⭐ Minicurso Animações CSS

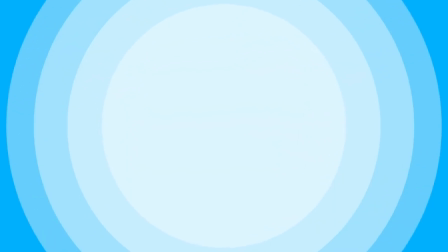A animação material não é sobre as coisas da Google, é sobre como fazer uma interface espacialmente lógica,
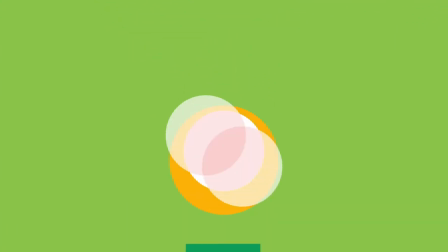animando-a com base nas leis da física, com simulações de gravidade, inércia, velocidade, etc.
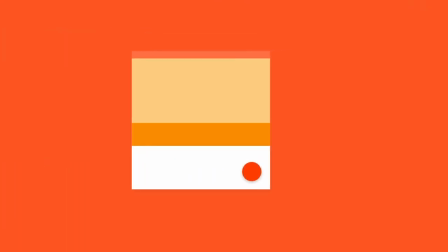Isso ajuda a memorizar padrões de UI e UX mais facilmente, já que tudo isso nos é familiar.
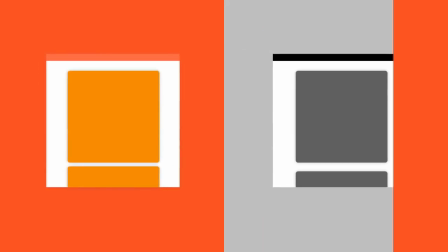E familiar por ser baseado no mundo real,
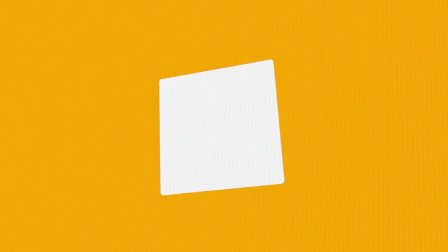esse mesmo que você deveria passar mais tempo que em frente ao monitor. Outro problema de Motion UI é mau gosto.
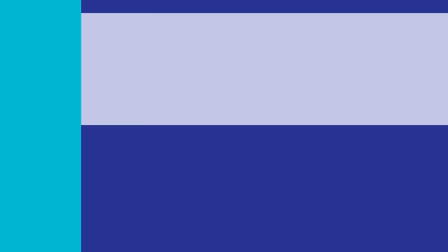Gosto é subjetivo, claro, mas no geral é relacionado à estética. A estética humana é baseada no mundo que nos rodeia.
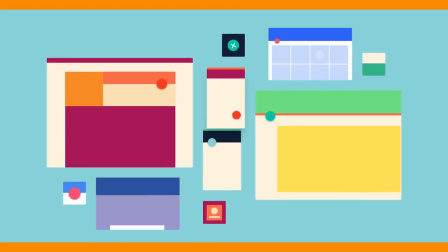Se você usar uma boa mecânica, dinâmica e ótica como bases, é muito mais fácil criar uma animação de bom gosto.
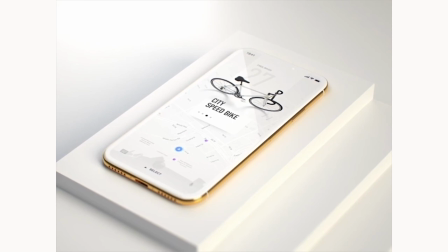A animação do tipo encantador enfatiza que todos nós apreciamos o valor de
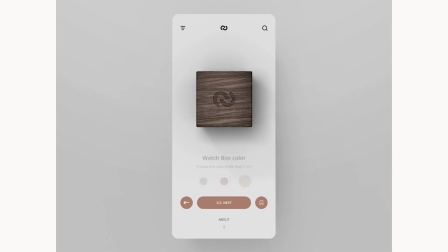produtos mais humanos e encantadores em detrimento aos chatos e irracionais.
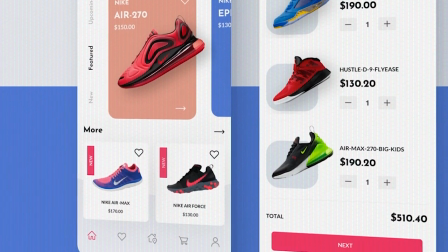Obviamente, animações precisam ser funcionais e materiais acima de tudo,
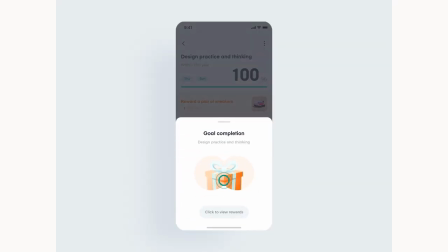mas, como seres humanos, não somos apenas racionais, também somos emotivos.
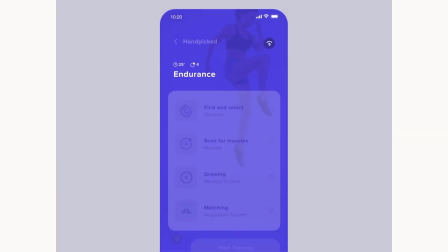Queremos nos divertir, aproveitar os sites e apps que usamos.
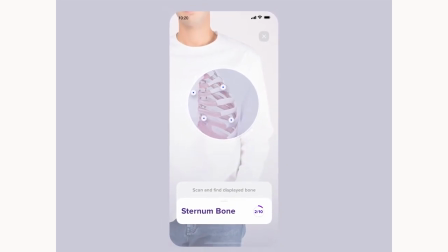A animação pode tornar esse tipo de experiência realmente agradável e memorável.
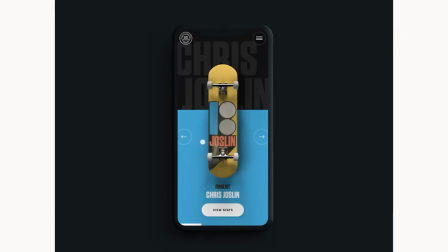Quando bem feitas, animações encantadoras trazem vida e personalidade ao projeto.
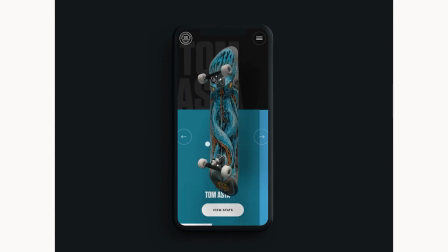Mais do que isso, trazem alma.
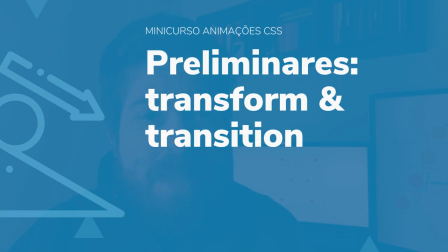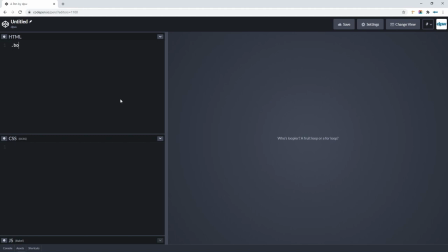Então, vamos começar definindo um elemento box aqui, só para abrigar essa imagem.
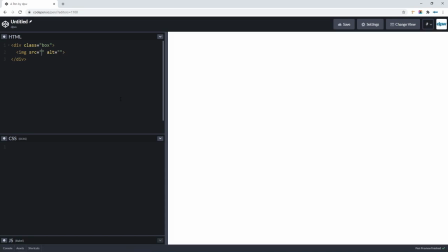E aqui, colocando um exemplo qualquer, pode ser essa bandeirinha do Brasil aqui, bem legal. E aí, não totalmente relacionado aqui ao que vamos mostrar, mas só para ficar mais fácil de entender, vamos centralizar aqui para a coisa ficar mais bem visualizada.
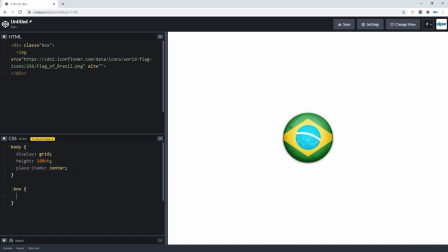Também acho que vai ser legal a gente colocar um limite visível aqui para esse box, para ver melhor, para ser possível ver melhor aqui o que, que a gente vai alterar e para você ver como as coisas realmente funcionam. Então vamos estilizar aqui a imagem tag IMG com o Transform.
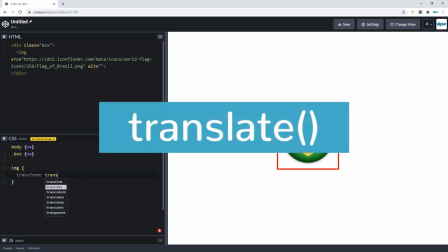Vamos ver todas as possibilidades aqui. A primeira delas, Translate X. Esse X pode ser colocado tanto em minúscula quanto maiúsculo,
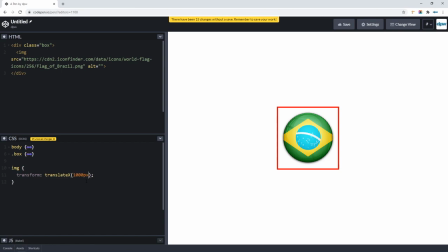e aqui colocamos um valor qualquer em várias unidades possíveis, por exemplo, 100 pixels. Perceba que ele se deslocou 100 pixels para a direita.
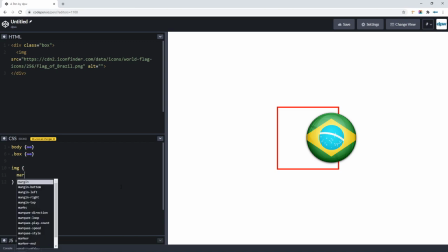Como dissemos, tem uma grande diferença com Margin, por exemplo, que Margin até altera o flow do documento. Vamos colocar até um valor maior aqui para você ver. Perceba que a própria dimensão do box foi alterada, ao passo que Translate, usado com Transform, não faz isso.
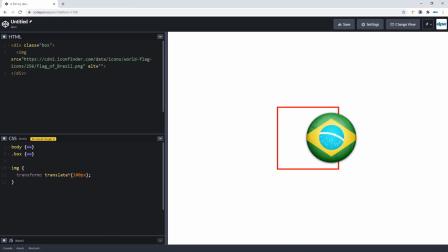Temos também Translate Y, que aí é no eixo Y, e somente Translate, que o primeiro valor é X, e separado por vírgula, o segundo é Y, sendo possível também usar diversas unidades de CSS e valores positivos ou negativos.
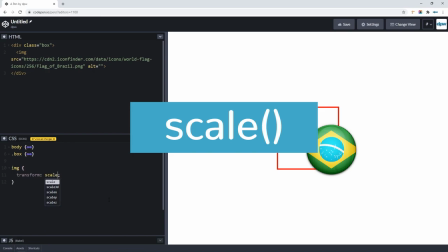Com Scale, também temos a possibilidade de Scale X para só um eixo.
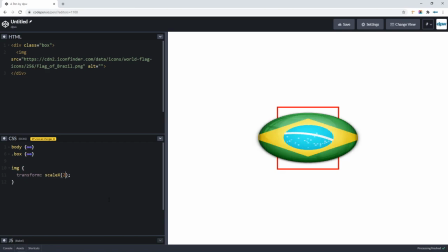Então aqui, usando um tamanho de proporções, colocamos dois, quer dizer, duas vezes aquele tamanho, só no eixo X, ou um valor quebrado, por exemplo, 1.25. Temos então Scale Y, que ele aí faz no eixo Y, e caso seja somente Scale, ele faz em ambos.
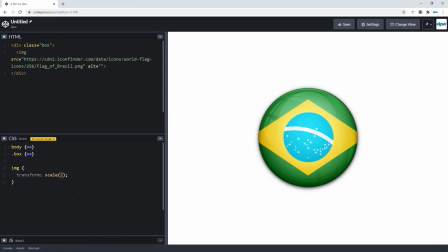E aí aumenta ou diminui, caso seja um valor menor que 1, aquele elemento alvo.
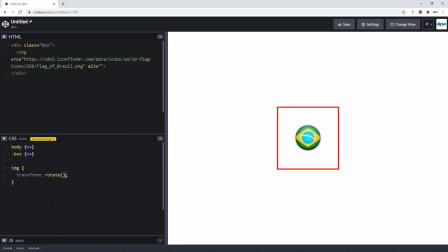Rotate, que como sugere o próprio nome, rotaciona o elemento. E aqui a gente pode usar graus, que é o deg, né? Então 45 graus. Lembrando que pode ser negativo também.
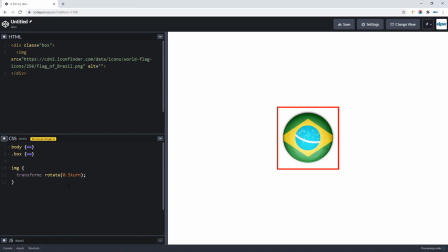Ou a unidade turn, que é a volta, né? Então, por exemplo, meia volta, 0.5 turn, é o equivalente a 180 graus. É possível usar qualquer valor quebrado aí, né? E a coisa vai dar certo.
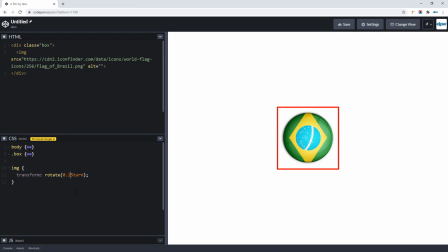Então você pode usar um ou outro conforme você ache melhor. Skew é a diretiva que dá uma inclinada no elemento.